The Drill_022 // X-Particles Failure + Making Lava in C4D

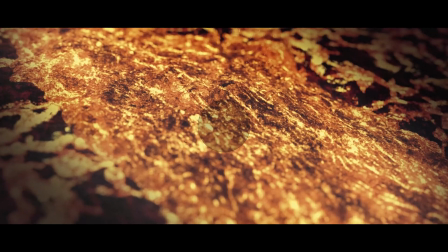1s
Hello everybody, thanks so much for joining me here today. My name is Jeremy, I'm a motion graphics designer, animator, and 3D hobbyist.
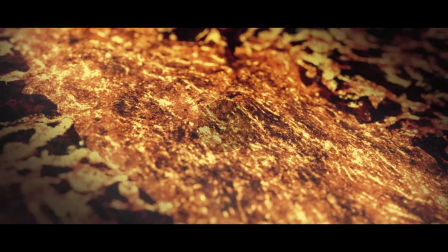8s
This show is an unrehearsed screen recording of my workflow and a peek into my journey to develop a deeper design skill set.
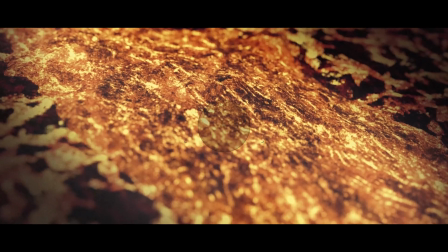14s
Here it's not so much practice makes perfect, but more practice makes progress. This is The Drill.
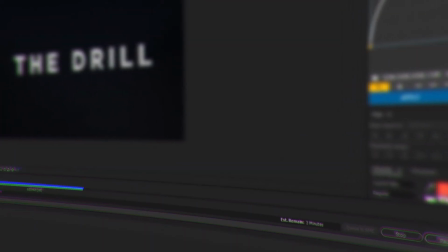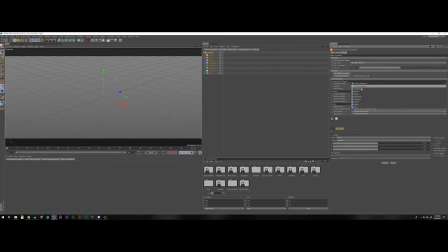28s
all right and this week is an interesting week because it started with another exploration into x particles but ended up being uh just figuring out what the right tool is for the job so what i wanted to do was make a lava flow you can see almost immediately right here i was kind
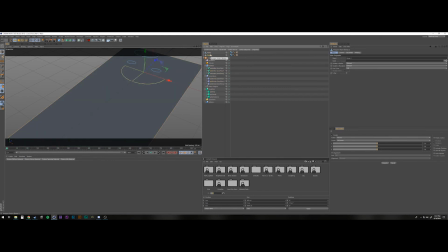48s
of getting close to that um i wanted to do like a lava flow um almost like a national geographic maybe you know footage of like lava like a close-up of this lava flow so first I was using an x particles emitter to and using the Skinner I was using three different emitters
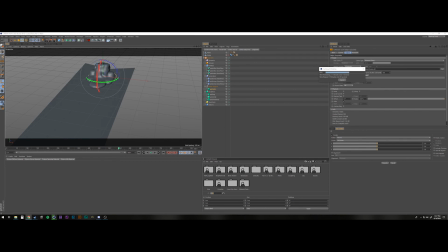68s
two that were moving a little bit slower and then one that was moving a little bit faster and you'll see in a few moments right now it's caching here so I've got a moment to explain but you'll see in a few moments that the particle or I'm sorry the texture material that I use is from Polygon and it's different lava materials so it was a
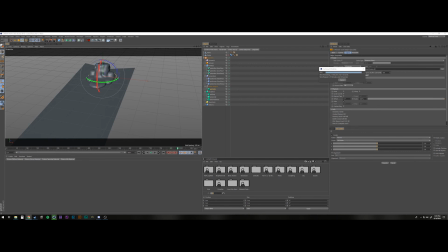87s
really cool emissive detailed material that I was working with so I noticed like in looking at reference that the center part or
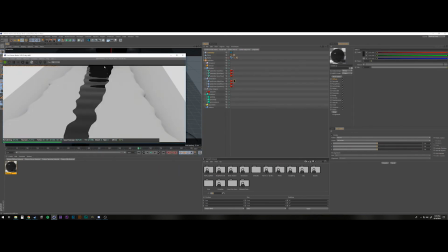97s
like the main part of the flow moves like a lot quicker and then the outside edges moves a
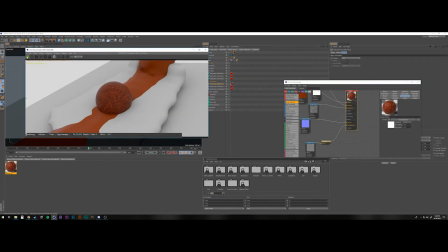101s
lot slower so right here I'm piping in all of my layers and I started to have problems with it.
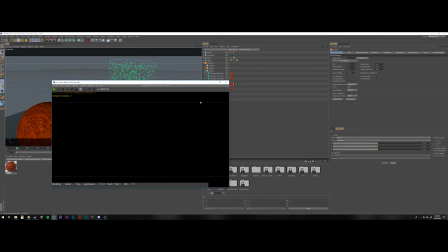108s
So I have this sphere here to make sure my material was actually working and I was just having all sorts of problems with this.
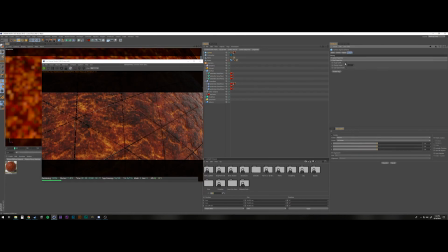115s
Applying that material in Octane to the Skinner, for some reason, I was just getting that orange color.
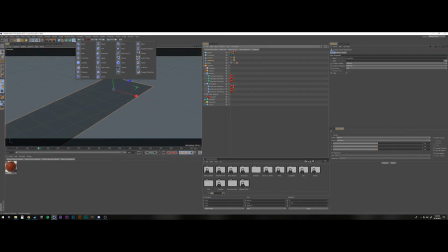122s
I wasn't getting any of the information so I'm actually digging into old drill
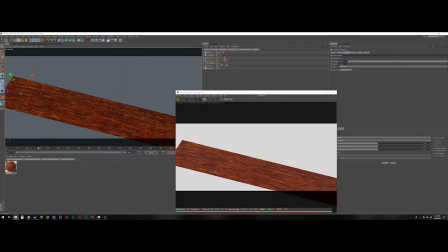126s
episodes there to see if I had figured it out in previous episodes and I had not so
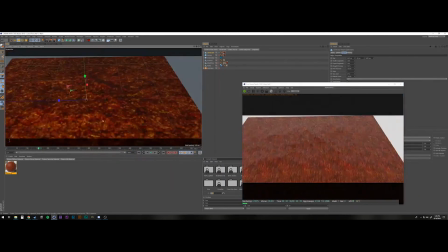131s
at this point in the day I think I was I was pretty far into just exploring down this one path and I
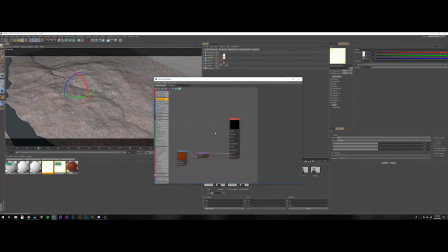141s
didn't I wanted to get to a solution without abandoning the whole record
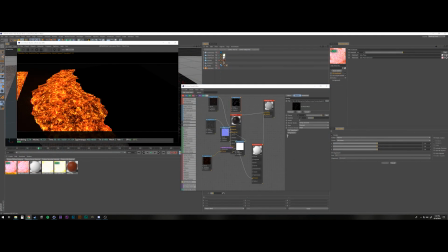145s
the whole recording and the whole episode so what I ended up doing was using landscape
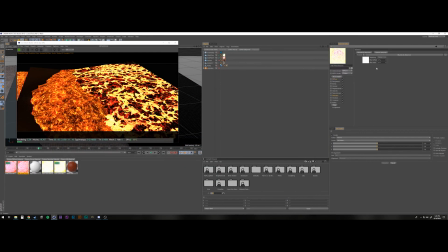151s
materials just native to Cinema 4D and I started to what I
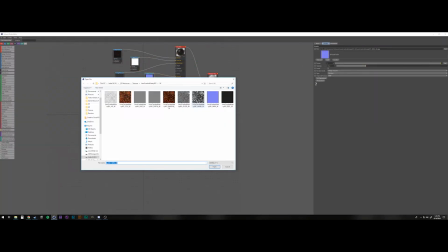156s
will ultimately end up doing is animating these um just by moving them along
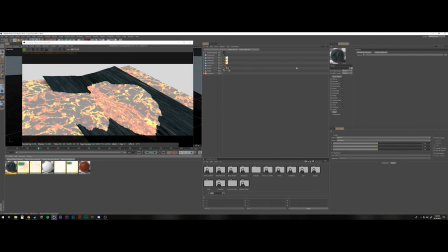161s
they're like i think it was like their z-axis or something like that so um i am at this point i'm piping in different um rock
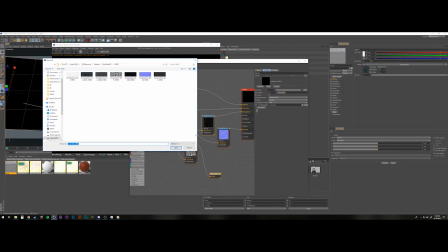169s
materials uh but ultimately they didn't end up in the shot anyway so i think i even killed the material but um it's actually a really simple setup
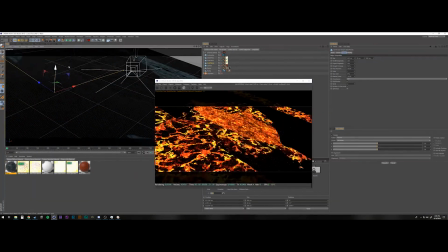177s
it doesn't have the same fluidity that um I wanted to
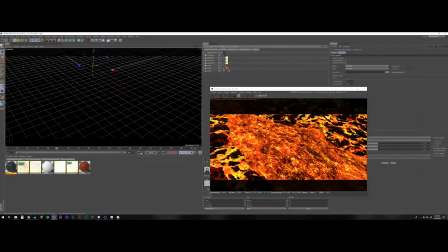181s
get from it or like the realism but you'll see once we get to the composite
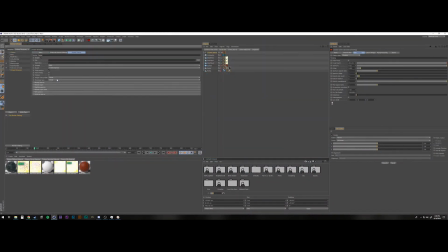187s
that that could kind of be faked and flubbed a little bit too so basically
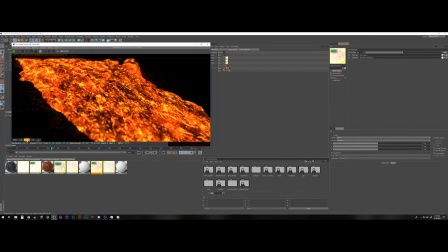192s
it's just a very it's just three different landscapes just moving along the
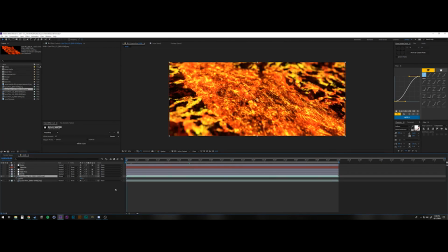197s
z-axis to the two outside ones are moving a little slower than the inside one I rendered out different light
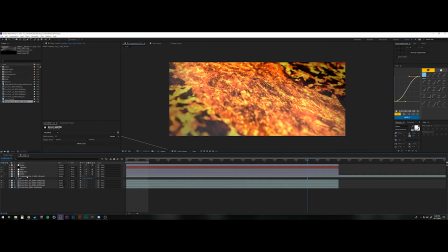203s
passes for each emissive material so that I can kind of flicker them a little bit so there's just like a little bit of like the pulsing from the fire.
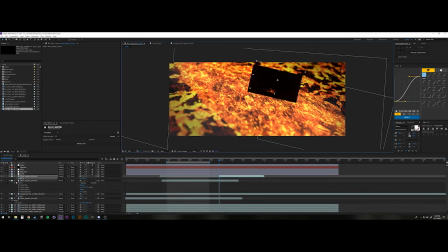209s
Then you can see here like a lot of the heavy lifting was just done in compositing. So this is just some stock footage of some sparks.
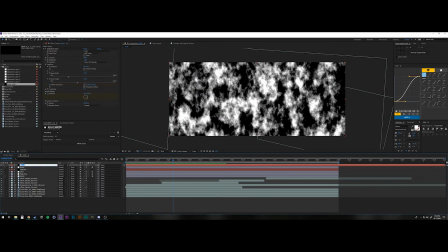217s
I have those kind of toward the background, put a little blur on them to replicate that depth of field. Some smoke over the whole thing.
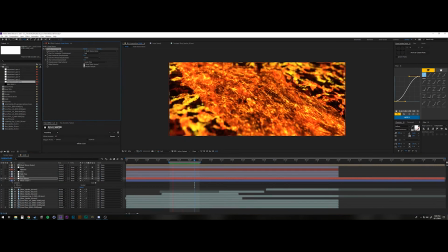226s
Right here I was setting up a displacement map in After Effects so that I could get this like heat wave, like a heat signature.